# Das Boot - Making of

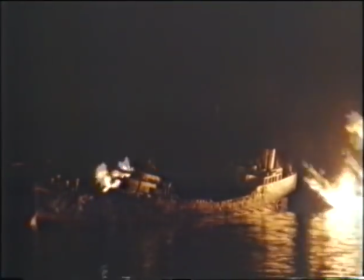1757s
Liebevoll gebasteltes Modell stellt das Wrack eines englischen Tankers dar,
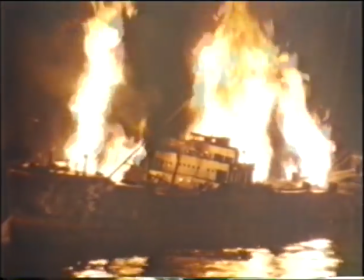1762s
den U-96 beim Angriff auf einen Geleitzug getroffen und in Brand gesetzt hat.
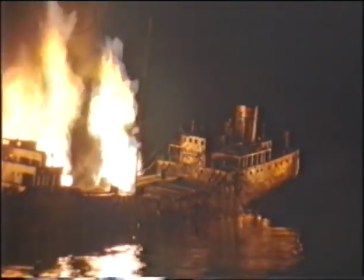1768s
Die Spezialeffekttechniker haben rund um das Wrack und knapp unter der Wasseroberfläche Gasleitungen verlegt.
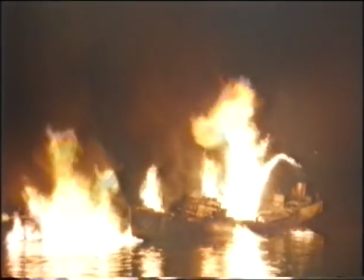1775s
So kann man brennend auslaufendes Öl simulieren.
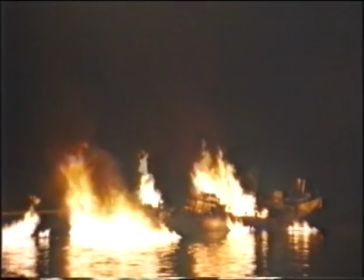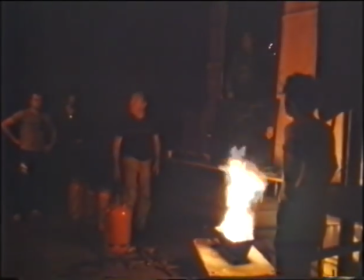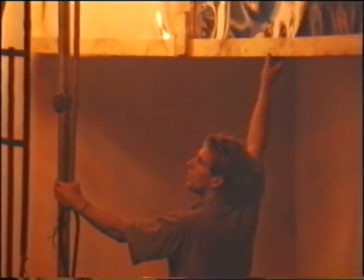1791s Wieder ganz weg. Weg. Und das Rotlicht gleich auf voll.
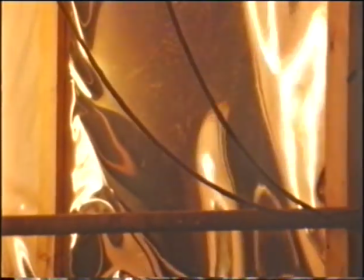1799s Voll. Und auf halb.
Die mit dem Tankerbrand zusammenhängende Szene auf der Brücke des U-Boots wird im Studio vorbereitet.
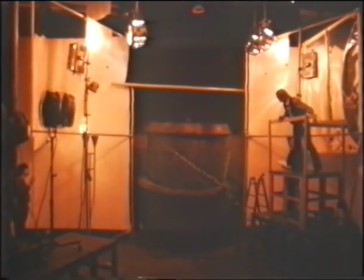1808s
Gasfackeln und reflektierende Folien sollen den Widerschein des Tankerbrands auf die Gesichter der U-Boot-Leute werfen. Denn U-96 ist nach dem Torpedotreffer bei Dunkelheit aufgetaucht. Der Kommandant will sich das bewegungslos hinter dem Geleitzug zurückgebliebene Tankerwrack genauer anschauen.
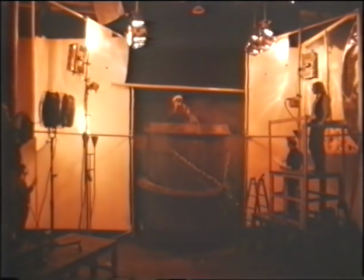1827s
Eine Schlüsselszene der Feindfahrt beginnt.
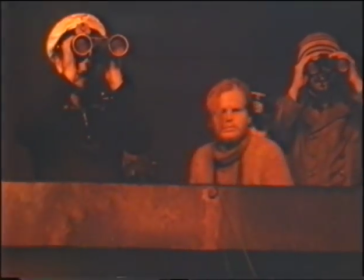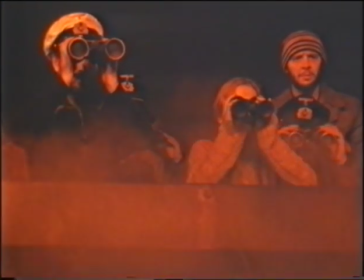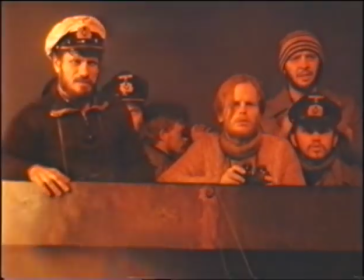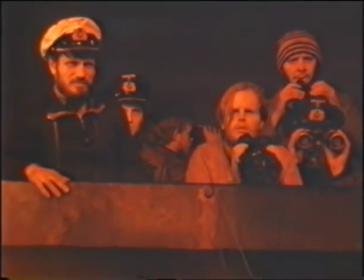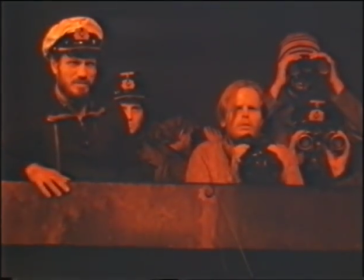1860s Säuft nicht ab.
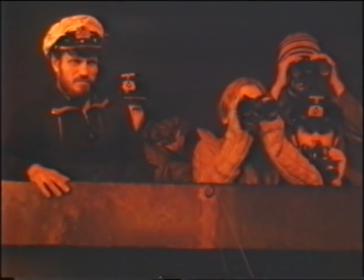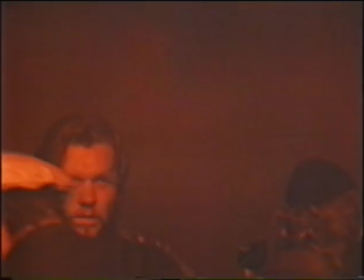1866s Na, dann wollen wir mal ins WO. Fuße auf Brücke. Fangschuss.
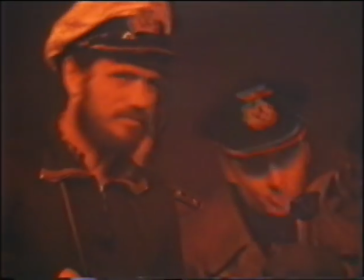1871s Rohr 1 bewässern. Rohr 1 bewässert.
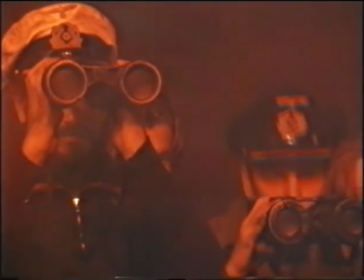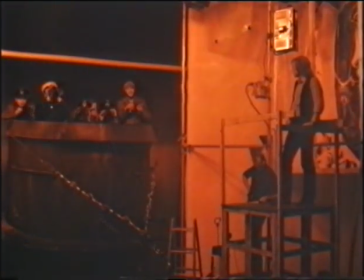1880s Das reinste Abwrackunternehmen.
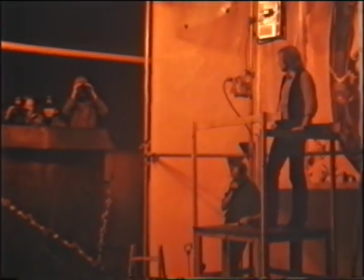1885s Mündungsklappe öffnen. Mündungsklappe öffnen. Gegnerfahrt 0.
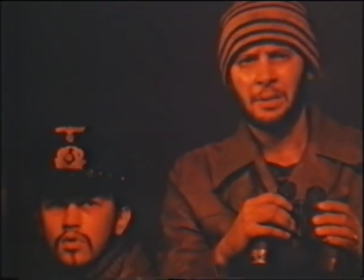1890s Eingestellt. Bug links, Lage 80. Eingestellt. Steht.
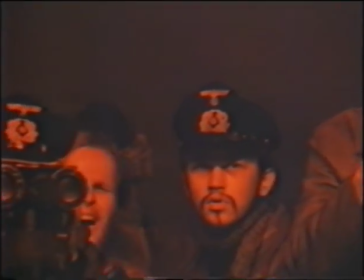1895s Entfernung 950 Meter. Eingestellt. Tiefe 4.
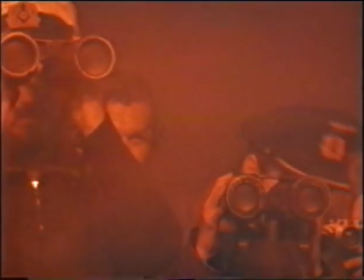1900s Tiefe 4. Torpedogeschwindigkeit 30. Torpedogeschwindigkeit 30.
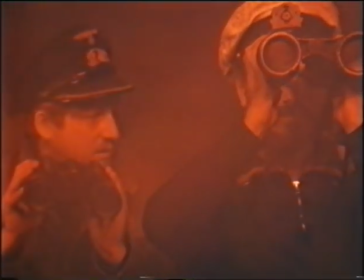1909s Rohr 1 ist klar zum Überwasserschuss. Haltepunkt kurz vor achterem Mast.
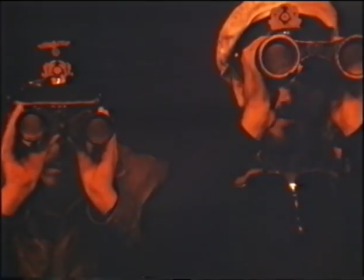1917s Ziel aufgefasst. Feuererlaubnis. Rohr 1 fertig.
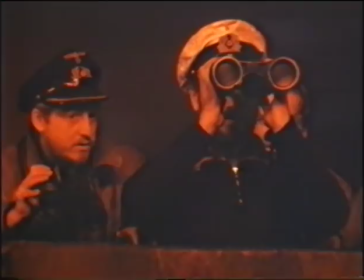1922s Rohr 1 ist fertig. Rohr 1, los! Los!
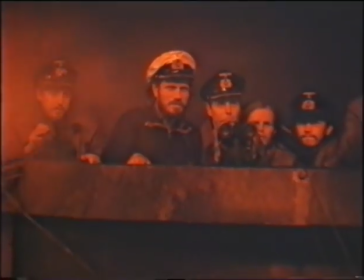1929s Torpedo
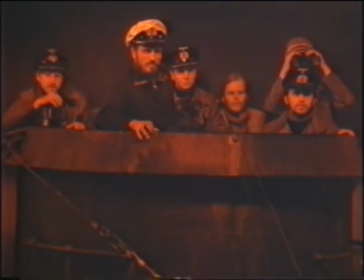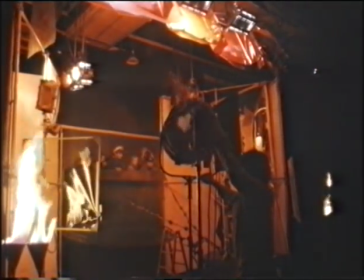1937s läuft. 10.
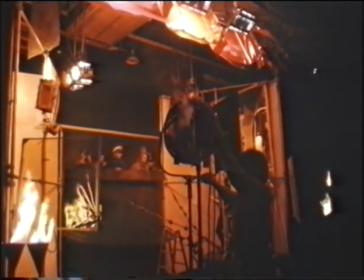Zwanzig.
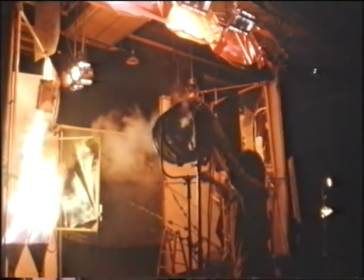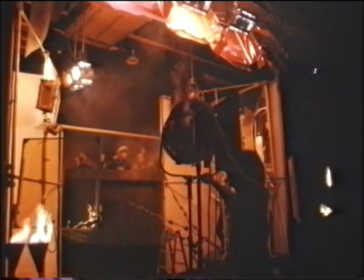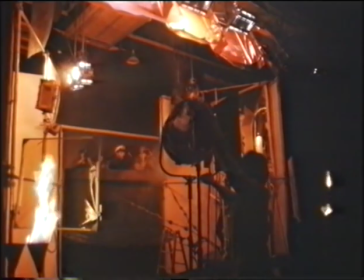1958s Gelöst. Da ist doch keiner mehr an Bord.
Der tödliche Fangschuss-Torpedo ist schon unterwegs.
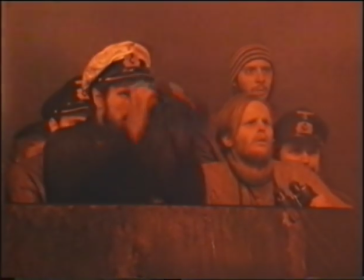1962s
Da steigen von dem Wrack Seenotraketen und Leuchtkugeln auf. Die Männer auf dem deutschen Boot entdecken, dass auf dem Wrack noch Seeleute sind.
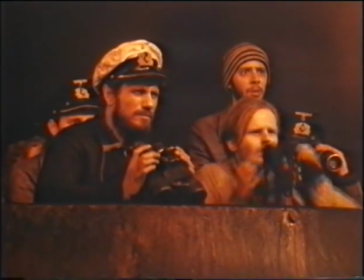1971s
Doch zu spät, der Torpedo ist nicht aufzuhalten.
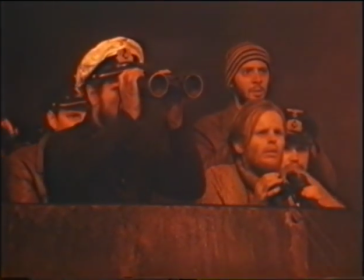1976s
Mit seinen Männern muss der Kommandant mit ansehen, wie er wider Willen hilflose Schiffbrüchige umbringt.
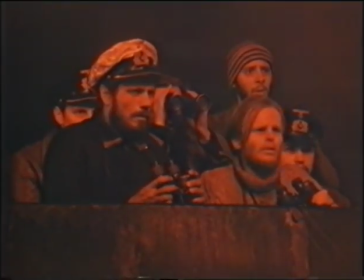1984s
Der Krieg macht jeden, der daran teilnimmt, auch gegen seinen Willen, zum Mörder.